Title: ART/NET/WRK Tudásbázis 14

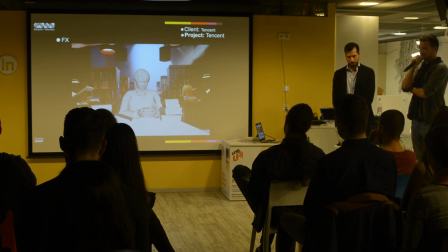(47:45)
Az volt a feladat, hogy a könyvtárba kirakja a Rubik kockát egy kisfiú, aki legyen ugyanúgy ő is Rubik kockából. Ez egy koncepten elég jól nézett ki, csak így megvalósítani kicsit nehéz volt.
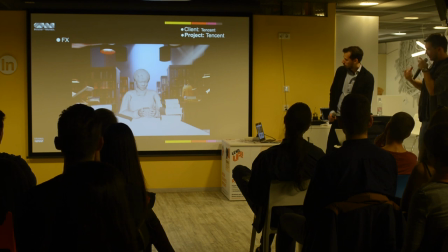(48:03)
Ugyanis a Rubik kocka azért az nem nagyon hajlik, mint a fiúnak a ruhája.
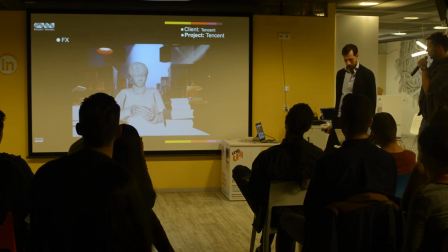(48:09)
Erre készítettünk egy ilyen animatikot. Ezt elfogadták, és akkor utána volt a feladat, hogy lesz belőle Rubik kocka.
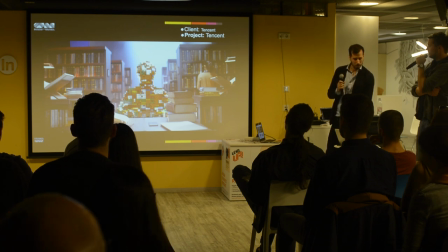(48:19)
Ezek voltak az első tesztek. Ilyen voxel alapon azt is Houdini-be készítettük. Kiszortuk ilyen kockákból a fiút, ami problémát okozott, hogy azért nem össze-vissza nem foroghattak itt a kockák,
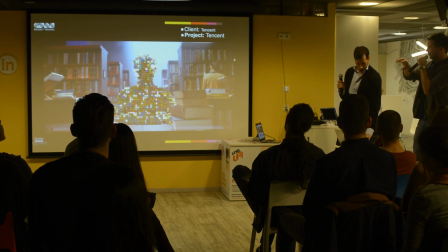(48:35)
hanem hogy meglegyen ez a Rubik kocka hatás, egy ilyen 3x3-as elemnek kell mindig fordulnia. Viszont ha 3x3-as kockákból rakjuk ki, akkor egy ilyen nagyobb lókorinak tűnő karaktert kapnánk.
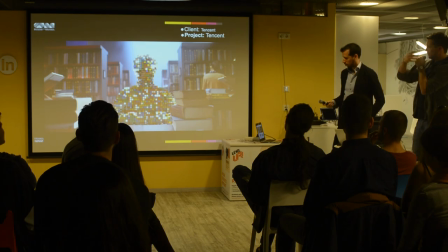(48:50)
Ezért azt a trükket alkalmaztuk, hogy ezekből a 3x3-asokból kipakoltuk, majd kitöröltük belőle.
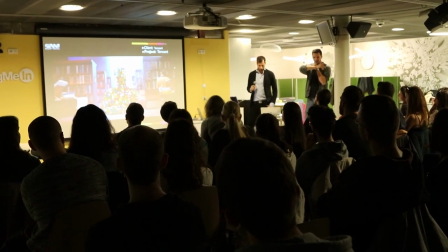(48:57)
És mindig ahogy fordul, így nem nagyon veszi észre a szem, ami oda kerül, a határon kívülre kerül kocka, azt kitöröljük.
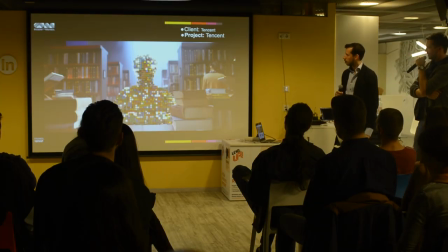(49:04)
Ezért így középen megvan nagyjából az a hatás, amit a Rubik kockával így el lehet érni.
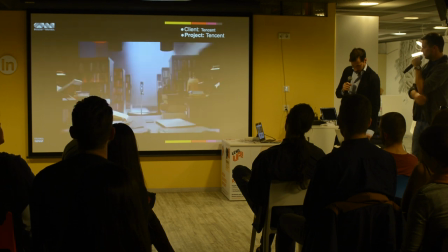(49:11)
Ezután jött az a feladat, hogy ez nyilván kelljen életre, mozogjon bele. Ezt is a Houdininek köszönhetően elég jól sikerült megoldani.
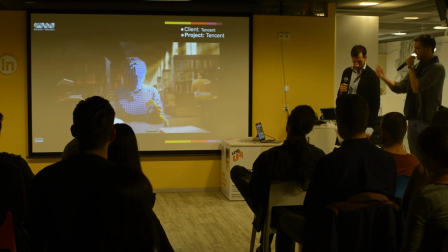(49:23)
És majd jött a kérés, amikor már elég jól álltunk,
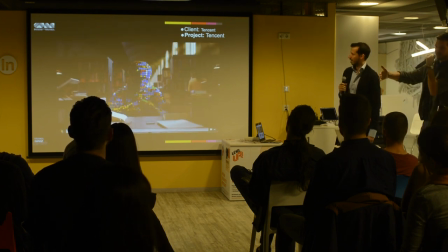(49:27)
hogy viszont a végére rakjuk ki egy egyszínű rögtön az eleje, amire nem voltunk felkészülve,
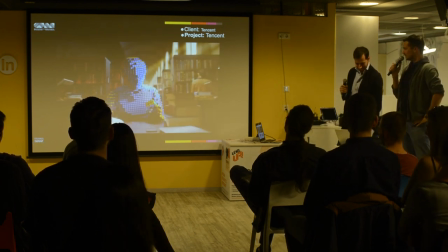(49:33)
de végül megoldottuk ezt is.
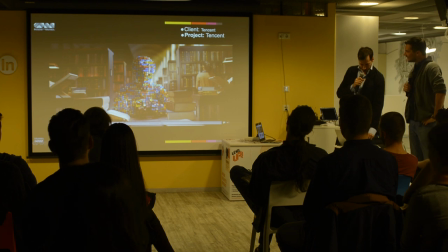(49:39)
És akár is jelent, hogy sok minden technika dolog, amit a három elmondott, így nézett ki a végén.
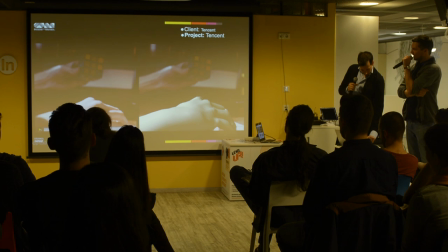(49:55)
Igen, volt még egy közeli shot, ez még előtte volt.
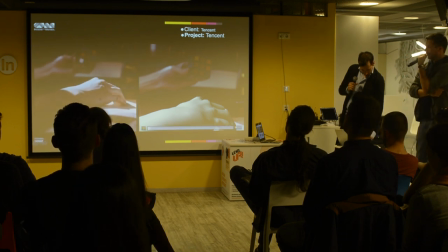(49:59)
Itt a kezének kellett először, hogy mutassuk folyamatában, hogy átalakul, és akkor először a keze alakul át. Itt a bal oldalon látható a nyersanyag, azt kellett letrekkelni,
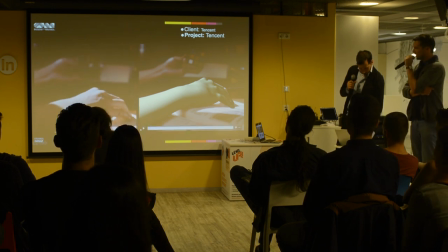(50:10)
az is elég nagy feladat volt, mert a háttér az defókuszban van, előtérben meg nem sok trekkpont van, két pontot raktak a kezére. Amikor sikerült letrekkelnünk, akkor került rá egy animáció, kézanimáció,
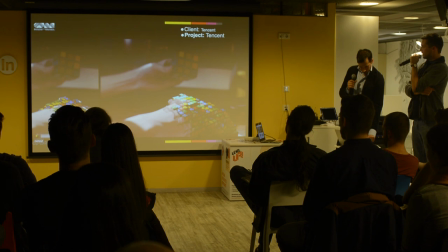(50:27)
és arra kerültek rá utána kockák, ahol újabb problémát vetett föl, hogy vagy nagyon picik lennének a Rubik kockák, hogy szépen kirajzolódjanak ezen, amit nem szerettek volna, mert akkor nem passzol a következő shothoz, ha meg nagyon nagy, akkor meg nagyon kockás.
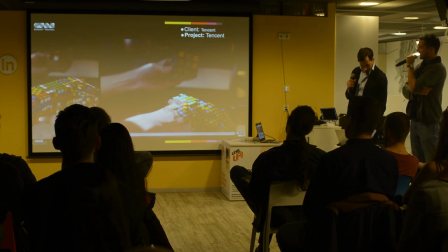(50:46)
Ezért, igen.
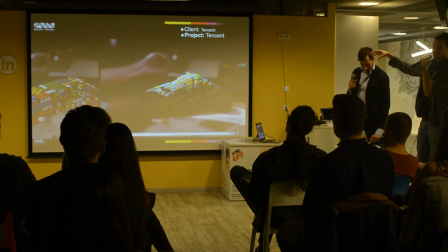(50:48)
Ezért itt olyan trükkök vannak, hogy az ujjánál nem 3x3-as Rubik kockák vannak, hanem 2x2-esek, meg van egyszer egyes is, és akkor 2x2-es ilyen kis Rubik kockákat biztos láttatok már, ott azok fordulódnak,
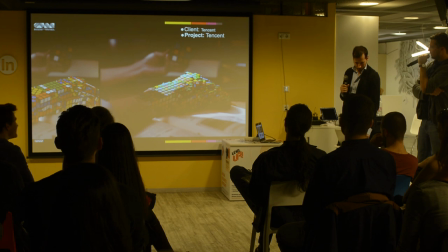(51:03)
és itt azért kézzel is bele kellett animálni, egy ilyen automatizált rendszert készítettünk, amiben viszonylag könnyű volt meganimálni, majd ki kellett még azt találni, hogy a bőre hogy alakul át Rubik kockába. Ott hozzá lett cuppantva
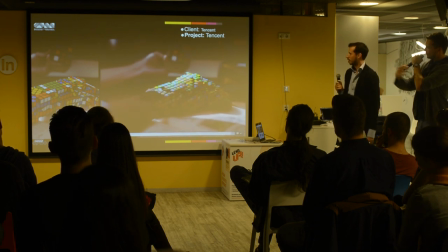(51:21)
keze formájához ez a Rubik kocka, és menet közben, amikor forog, akkor veszik fel ezt a szögletes formát, meg vissza van vetítve a textúra, a felvett kéznek a textúrája, és ahogy befordul, akkor úgy vált át ebbe a shaderbe.
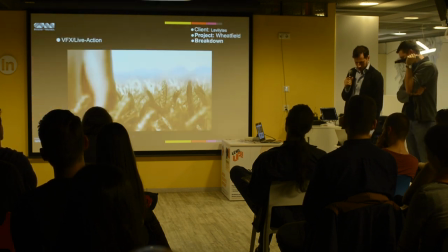Ez a
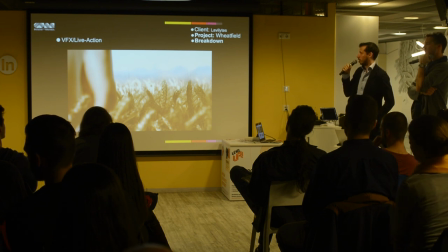(51:46)
Lattes munkánk, ez egy példa arra, amikor ezt mi is gyártottuk, forgattuk el, és a tanulmányát is mit csináltuk.